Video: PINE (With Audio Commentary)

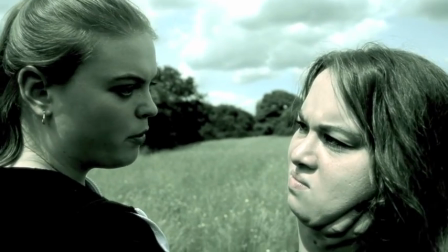33:10 That movement there in the grass was to show April's character kind of running through the grass really quickly, and then just launches out of to grab Penelope.
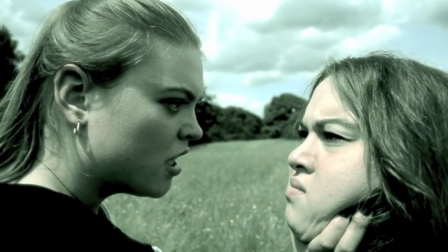33:19 This death though was quite fun because I thought, instead of, because originally it was going to show Penelope shooting
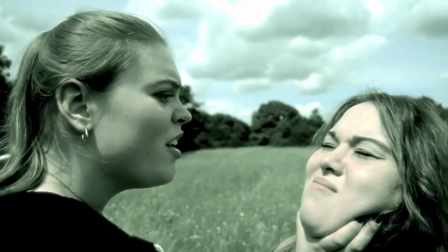33:27 Amber right here and there on camera, but I thought it'd actually be interesting if Penelope just slowly rose the gun and then just went bang,
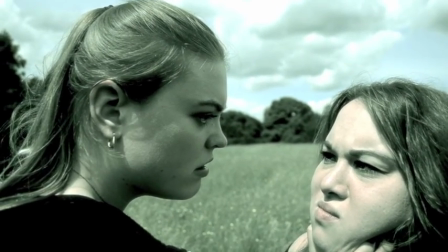33:34 and we didn't see the death, because it just adds a good effect here, right there. I just love that.
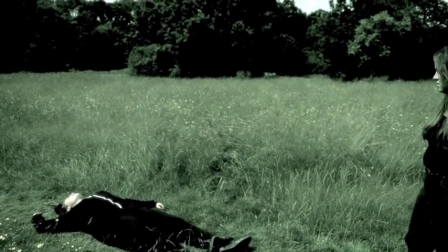33:39 And then all of a sudden, I thought I really wanted to add some crows to it and some ravens like flying around, and you know.
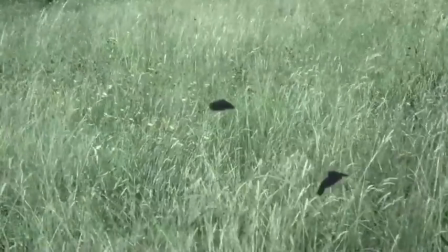33:47 And so I added some like crow effects here. There you go. And then also in the sky and everything like that.
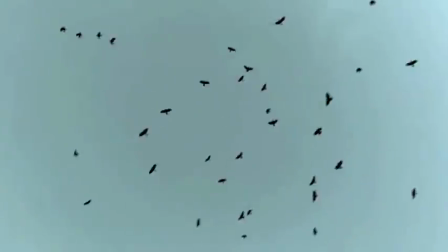33:54 So I added all this. Yeah.
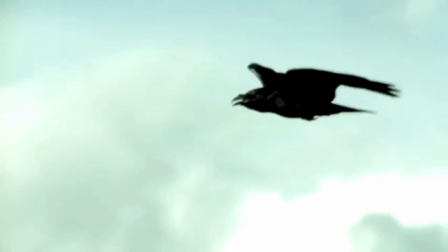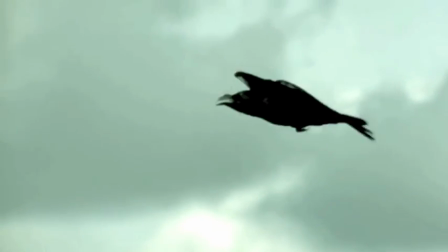34:01 I just love that transition. It's just so good.
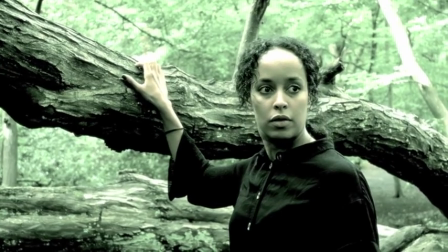34:08 And now we have the final battle between Penelope and Erica, which I love.
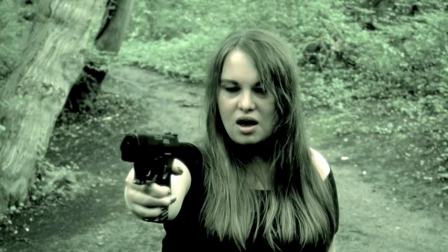34:15 This is one of my favourite scenes as well. But again, Rihanna, she just delivered it so well.
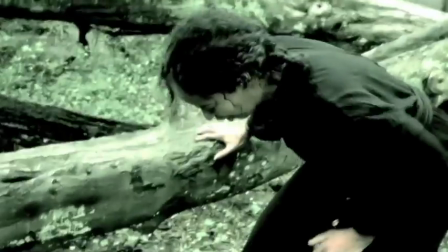34:22 Like her face expressions, the powerfulness. Like, and I love that part as well where Maria walked in like with a gun.
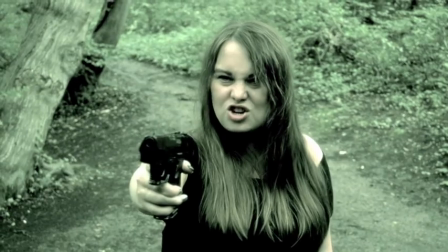34:28 It was really good. That was a great shot. But this part here just adds such manipulation and suspense.
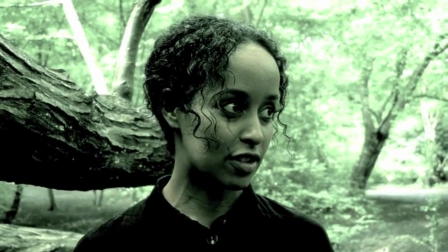34:35 Because when you look at Rihanna here, it just shows that you don't know what she's going to do.
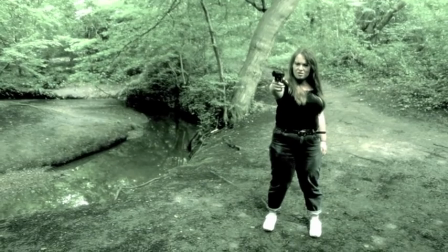34:40 You know she's going to do something, but you don't know what she's going to do. And that's what adds the suspense to it.
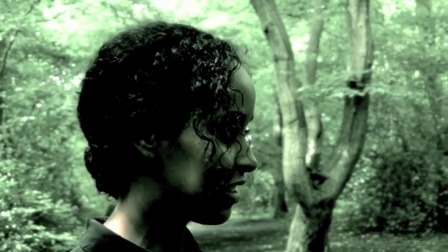34:45 And when Rihanna gives out the best face expression, her eyes are locked on her.
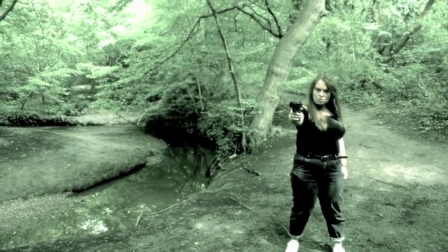34:50 It's just perfect. It's just the suspense of it is amazing. It's nothing.
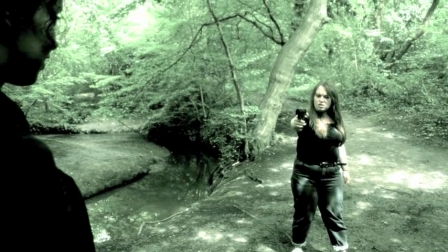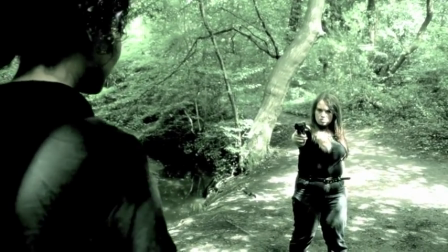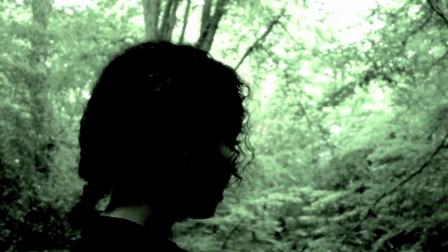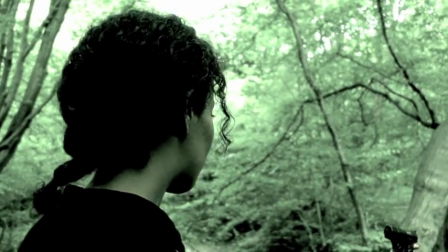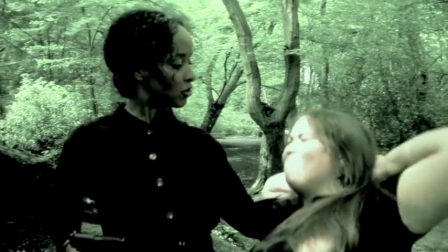35:17 had to, again, clip very quick because Rihanna had to grab Maria very quickly.
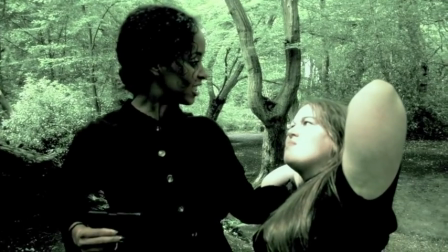35:23 But I love, because Rihanna does a lot of stunt work and fights and stuff,
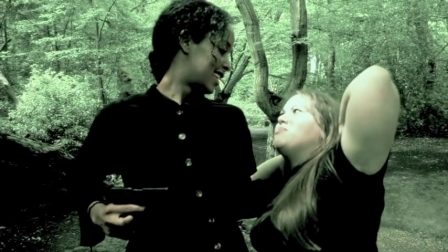35:28 so she was very good with the whole, you know, I'm going to grab, like, how to grab people and how to do almost everything.
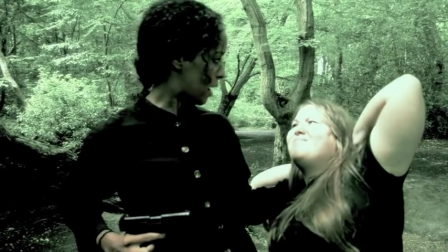35:33 She was just so perfect.
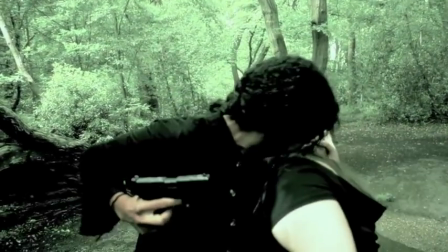35:38 And then we added, like, I added like a little sound effect here to hear what these beings of the unknown sound like.
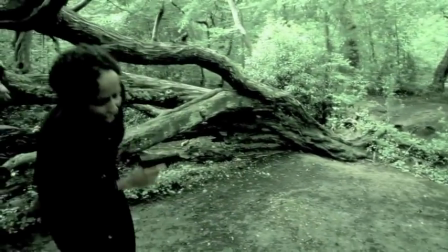35:44 So there was a bit of a roar there. So you know that these characters are not human. And Cricket's reveal.
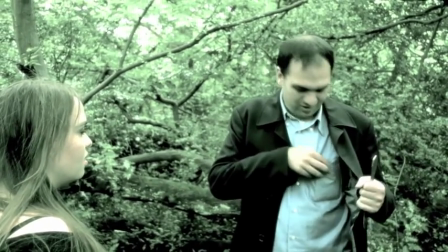35:50 There you go. This is when everybody was clapping. Yay, he's alive. And woohoo. And I think this was like the only time they actually did applaud.
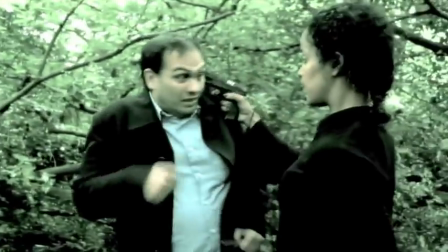35:58 And of course, when the film had ended, they applauded. But not as much as Sammy's reveal that he was alive.
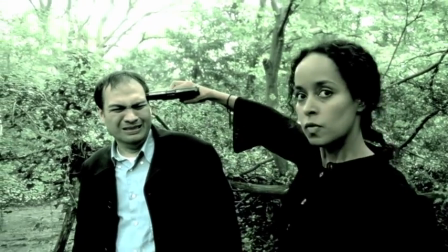36:04 That's a fantastic shot right there. Proper James Bond little moment right there. And of course, we had Steve's last moment.
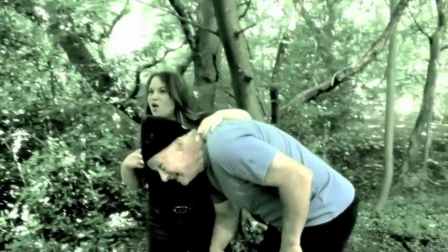36:13 And I realise as well, poor Steve doesn't really have much to do with this film, does he? Really, bless him.
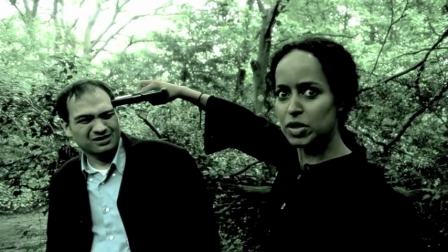36:18 But it's fine, you know. His character wasn't really like the top of the others.
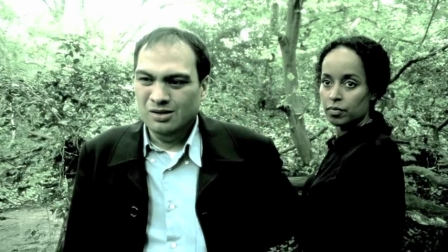36:24 You know, mostly the stories about Erica and Penelope and Cricket. You know, they're the main character story arcs.
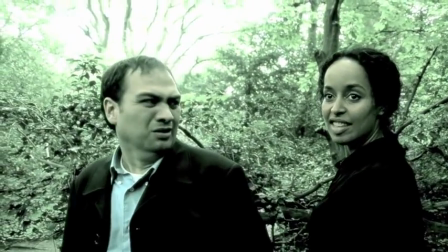36:30 And then of course you got the group and the side characters as well to add the effects, and it just kind of, you know, gives the whole story a basis.
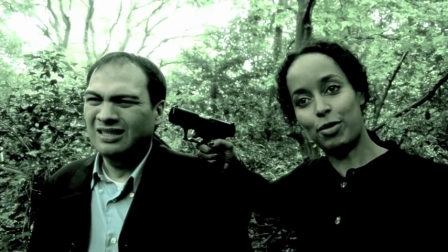36:38 Again, Sammy great does.
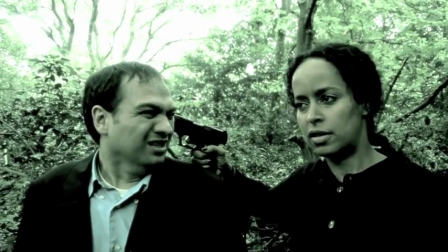36:39 I mean, Sammy actually, this bit here, when Rihanna had to pretend to strangle him, Sammy actually went, like, he actually almost strangled himself.
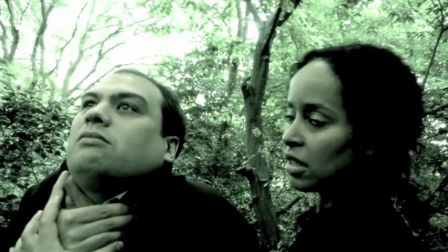36:48 Like, I don't know why, because he puts his hand there and he actually almost tried to strangle himself. I was like, don't actually try and kill yourself.
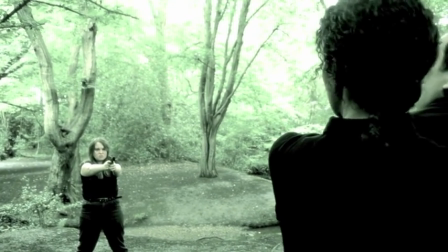36:55 It's only acting. And he actually almost did. I think he literally took this role way too seriously.
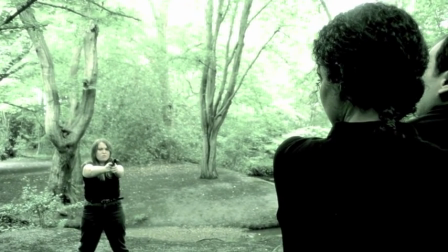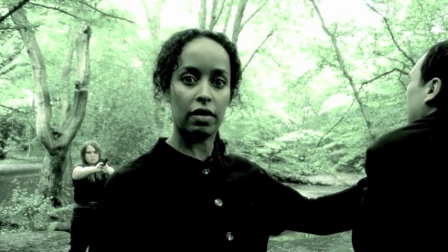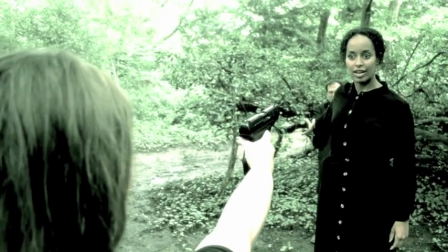37:13 Rihanna had to break the fourth wall there. She was like, can I please break the fourth wall and say this?
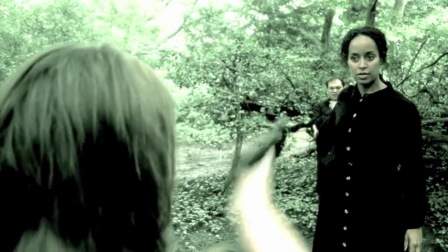37:18 And she done it.
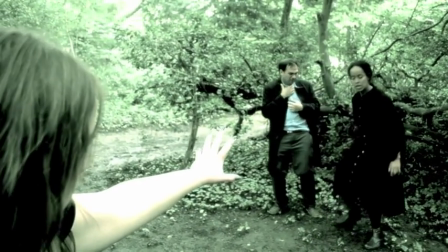37:19 And I loved it. In fact, people thought it was great. They said, you know, it adds a great, great bit of humour to it.
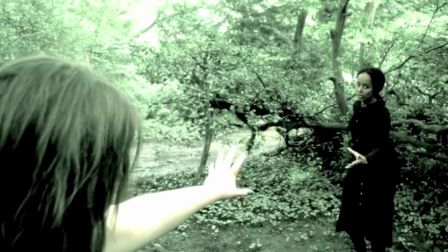37:29 I love how she pushes Chris Sammy. I think Sammy was supposed to move. I did tell him to move, but he didn't.
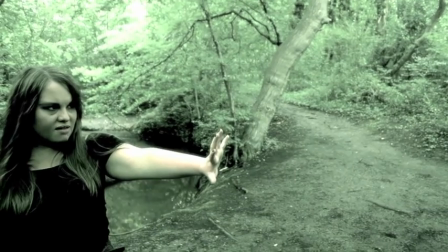37:35 So Rihanna had to push him away. Even though I told him like three times he's got to move out the shot, he didn't go.
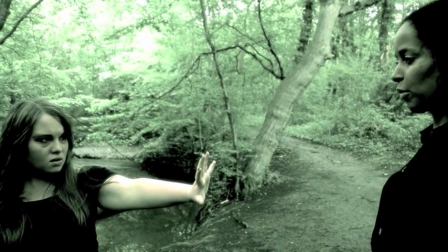37:44 Oh well. And this is one of my like best effects I added on here.
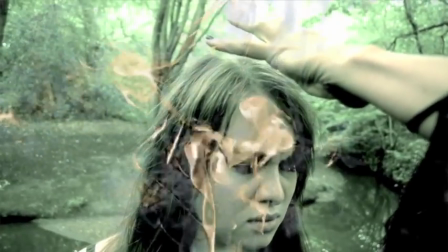37:49 This is, you know, Pine coming out of Penelope and her using it.
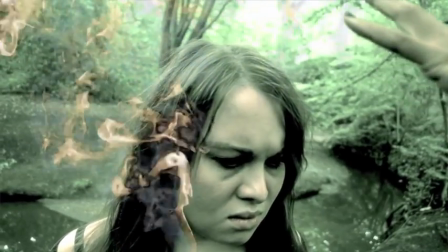37:54 And then obviously I thought, right, how am I going to use her death scene? So again, you know, we don't show the death, but we do, you know, we do see it.
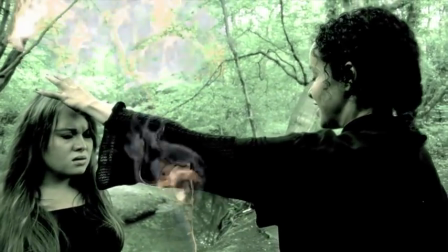38:02 So, you know.
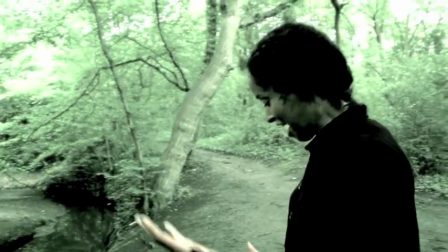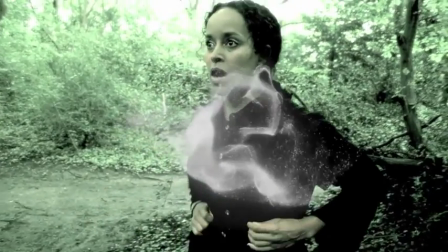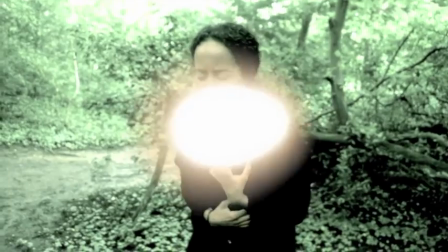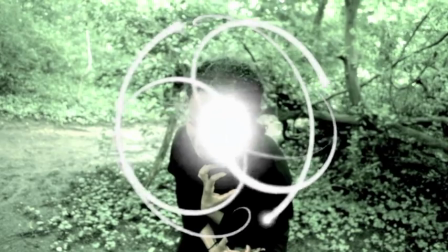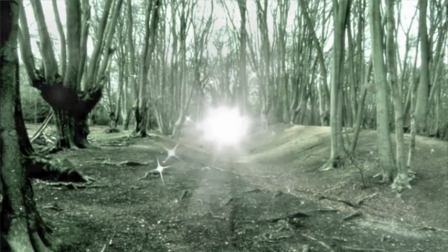38:25 Now he done that, as I added, there was a picture there and I added the effect there. You know, I used the picture to show her death, used her scream as an echo,
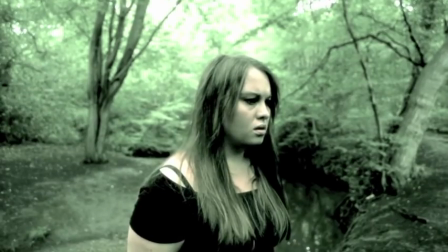38:32 and then used the sound effect to show that she's either been exploded or sucked away, or, you know,
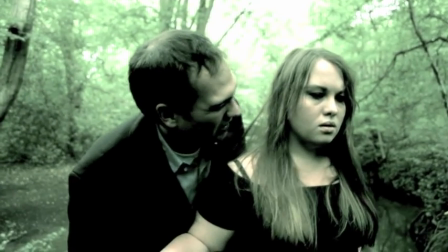38:39 but she's gone. She's gone. She's not coming back. Or is she? So obviously the ending, right, it's left open-ended.
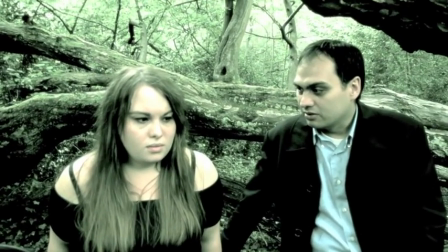38:47 People are saying to me, is there going to be a sequel? Is there going to be a sequel to Pine?
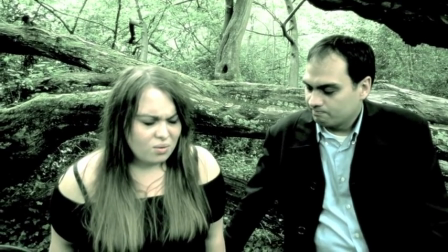38:51 All I can say is, there's not going to be a movie sequel, but I have got a little series idea that I'd like to do as a spin-off sequel.
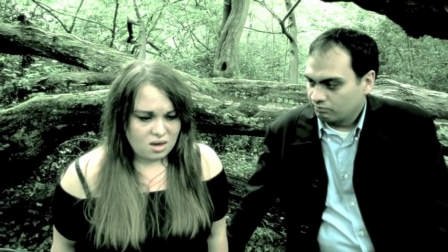39:00 And I do have a couple of people in mind that I would like to come back for the series and stuff.
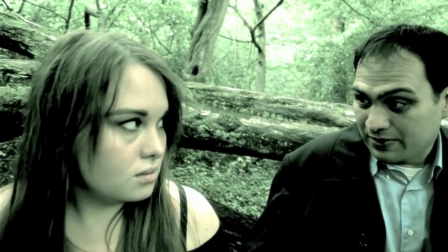39:05 So it's going to be a Pine 2, but it's going to be a series rather than a movie.
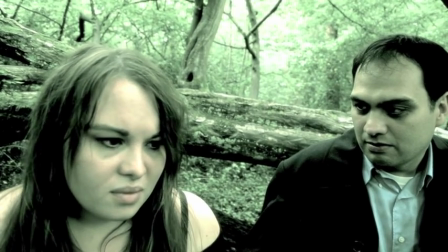39:11 And it will be coming out probably, hopefully, for next year. But yeah, it's left open-ended, so we're going to continue it on with a little series.
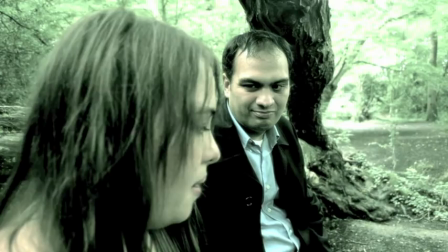39:18 I don't know how many episodes. I don't know if it'll be 3 or 4, but it's going to... it's going to add on.
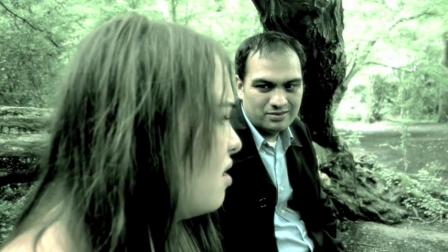39:24 It's going to add a great effect to it. So I'm really excited about it.
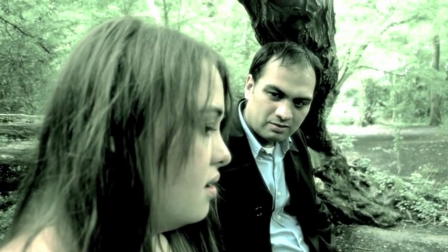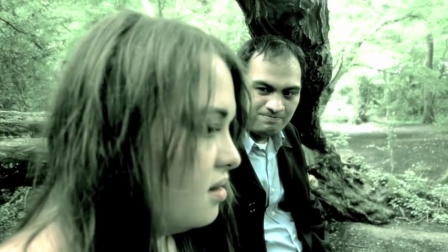39:37 But at least, you know, now that Penelope doesn't have the powers anymore, she's going to move on from it.
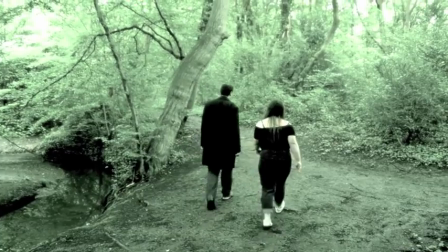39:42 You know, she's no longer got them. And she'll probably be no longer in the series or the target or anything like that.
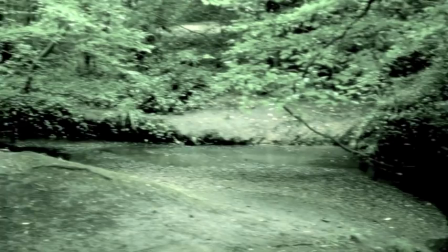39:49 But I do have plans for what I want to do with the series and what will happen and what's going to come.
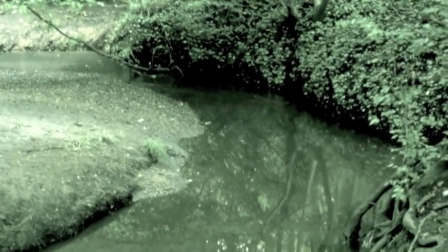39:54 And so it's going to be great. I'm really looking forward to doing it. And this little ending here I have.
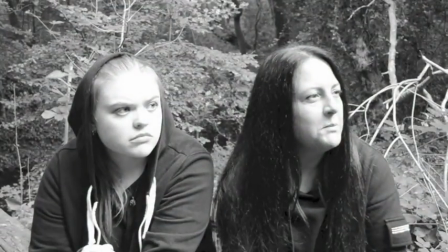39:59 I love this little ending because you've got the shows of the sides of the characters show that who's been killed.
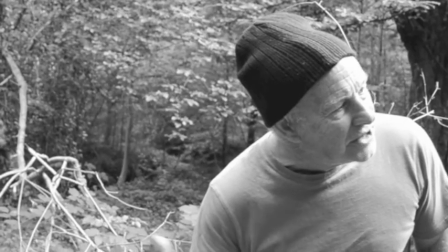40:04 And, you know, it's kind of like a little sort of tribute-y kind of thing to them to say, oh, you know, this is the end.
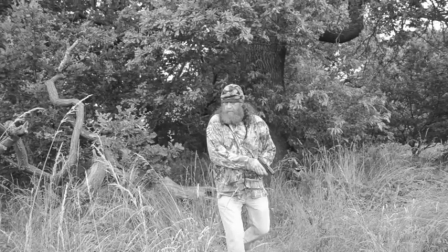40:10 They've all been killed. They're all gone. They're no longer there, and you know, it's all over, and it's, you know, that's what you kind of think.
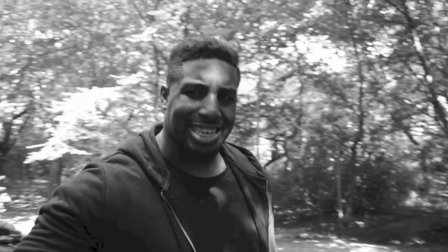40:17 And then, of course, you've got this last little moment with Jaden's character, Jackson.
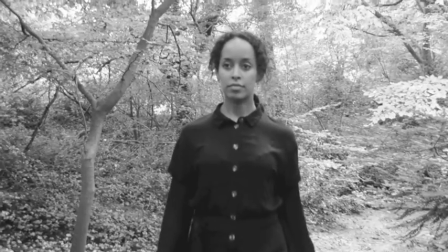40:23 And then you're kind of left with, oh, hang on a minute, what's going to happen here?
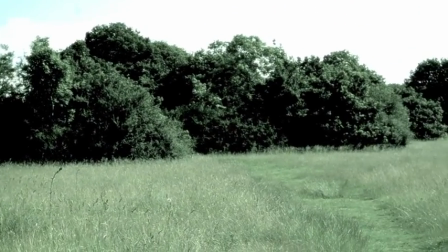40:32 So again, more suspense, look at the field, empty space. Oh, yeah, you know, wind's blowing.
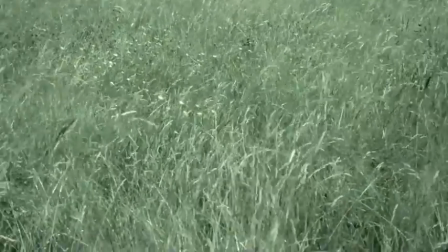40:37 And then we cut close to Jaden, and then we get this little opening intro.
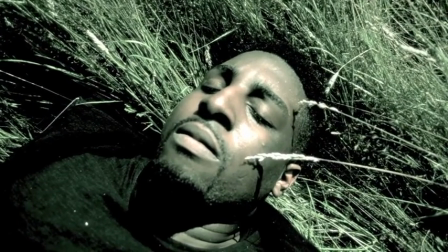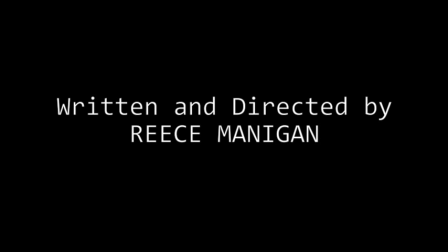40:48 And now you're going to think, what's going to happen next? So yeah, spin-off sequel, which will be coming.
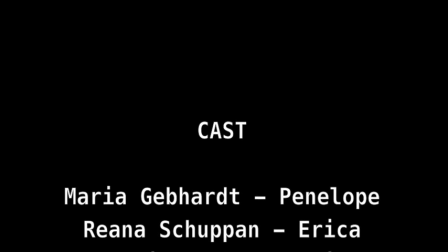40:55 Thanks for listening to my audio commentary, guys. I hope you enjoyed it. Hope you liked it. I enjoyed making the film.
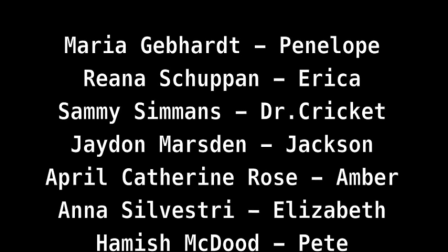41:01 Thank you to everybody who was involved. They were all amazing. And thanks to everybody who supports the films that I do.
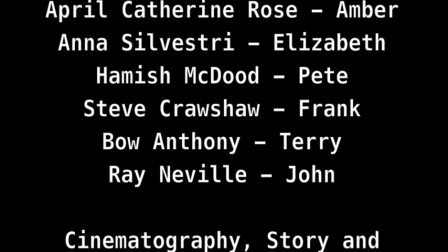41:07 Yeah, thank you very much for watching, guys. And yeah, look forward to more audio commentaries and more projects very soon.
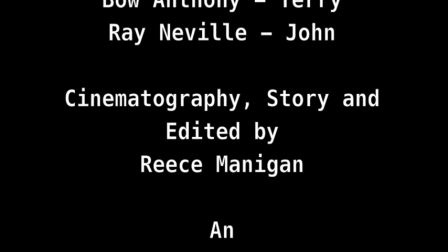41:13 Please subscribe to my YouTube channel for more. And I'll be seeing you guys soon. Bye.